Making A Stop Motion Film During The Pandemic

Now, another thing that couldn't possibly be ignored at this time is, of course, the Black Lives Matter movement. And through all of this, I realised that I had ignorantly made all white characters so far. I hope to always be inclusive, especially when it comes to things that are aimed for children,
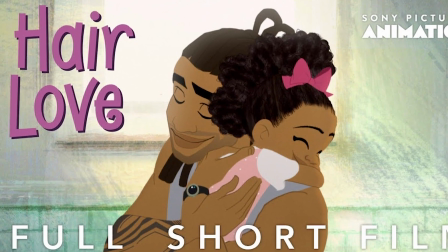as Karen Rupert Tolliver reminded me in her speech accepting an Oscar for Hair Love, how important representation is in children's entertainment.
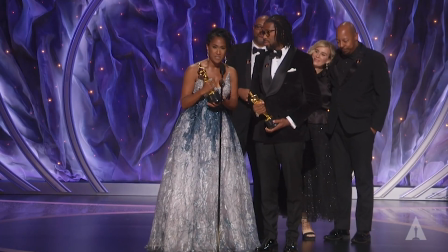Because in cartoons, that's when we first see our movies, and it's how we shape our lives and think about how we see the world.
So the studio that I no longer had access to, I had to recreate in my parents' house.
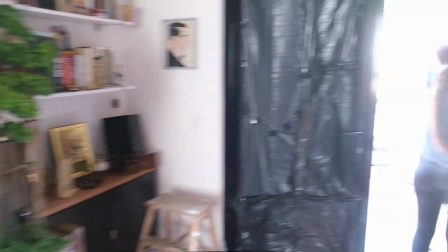Thank you, Mum and Dad. So I tried to shut off any light that could come in to keep the lighting consistent so that the stop motion would flow nicely. Then
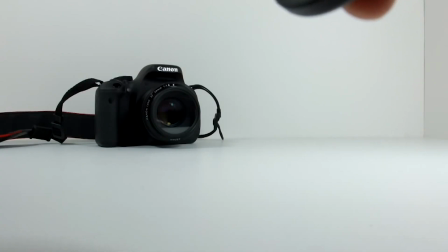I ordered a clicker online so I could take photos without actually having to touch the camera to make sure that I wasn't accidentally moving anything mid-scene.
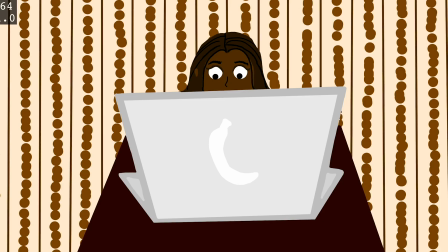Although this film mainly followed animals, I still had a few scenes that I had to film with actual humans, and in one of them still had to walk. So I had to find a new way to make them move smoothly without the table and the magnets and the software that I was using before. I had previously seen in my research that people in animation would use rigs.
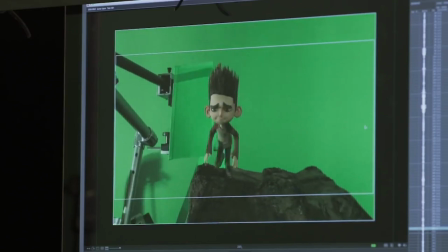However, they seemed quite time consuming since you had to edit them out of each shot, and there are about 24 frames per second in a stop motion animation film, so that would have taken quite a long time to edit. However, since in this film the only scene that I needed where a human would walk was only a few seconds long, I thought, why not?
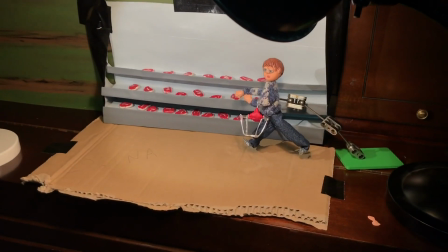I started this project wanting to experiment with animation and see how stop motion was done,
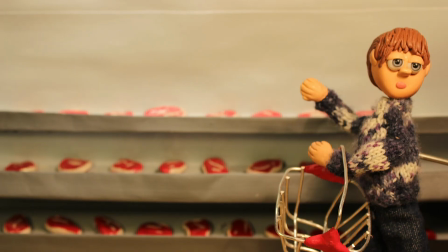and I thought if this is one of the ways that they did it, then I wanted to give it a go. And considering most of the tests that I had done were with different equipment,
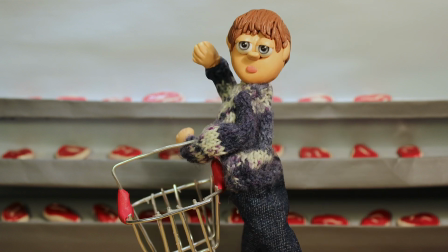I think this turned out really well.
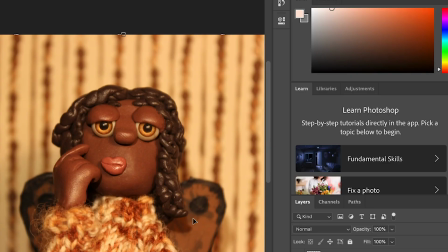As well as editing out the rig, I also edited some eye movements and some other things in post-production to really tie everything together,
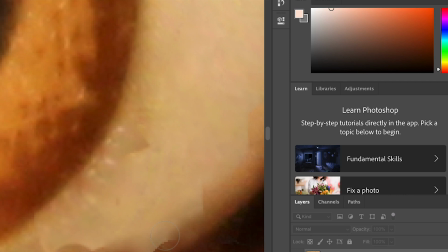and soon enough my film was almost done. I was able to then show my peers and lecturers, and I got some useful feedback as well as some suggestions, such as maybe adding some real archive footage of deforestation in the Amazon rainforest to maybe make it more impactful and remind the audience that this is a real situation.
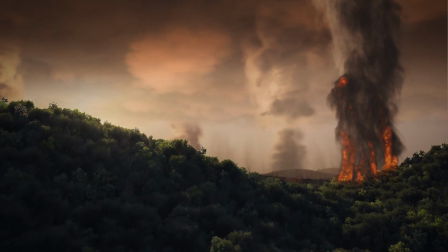So I had a look and I found some really good footage, and I'm so glad that I added it in because I think it really did give it that extra gripping, emotive touch to the film. As well as being a big educational journey for me, it was super exciting to see all these things come to life the way they did.
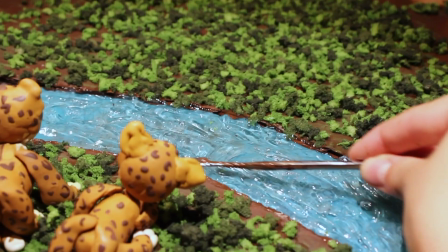Like the water, for example, which I used hair gel for. That was one of my favourite things that I tried and it worked.
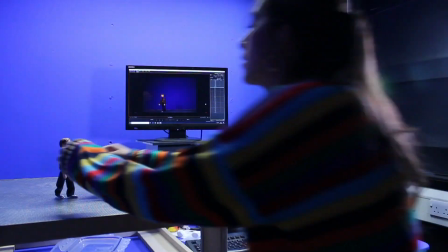Learning all about this side of animation that I'd never tried before was super interesting, and especially doing it on a topic that I'm so passionate about. I really look forward to doing something like this again.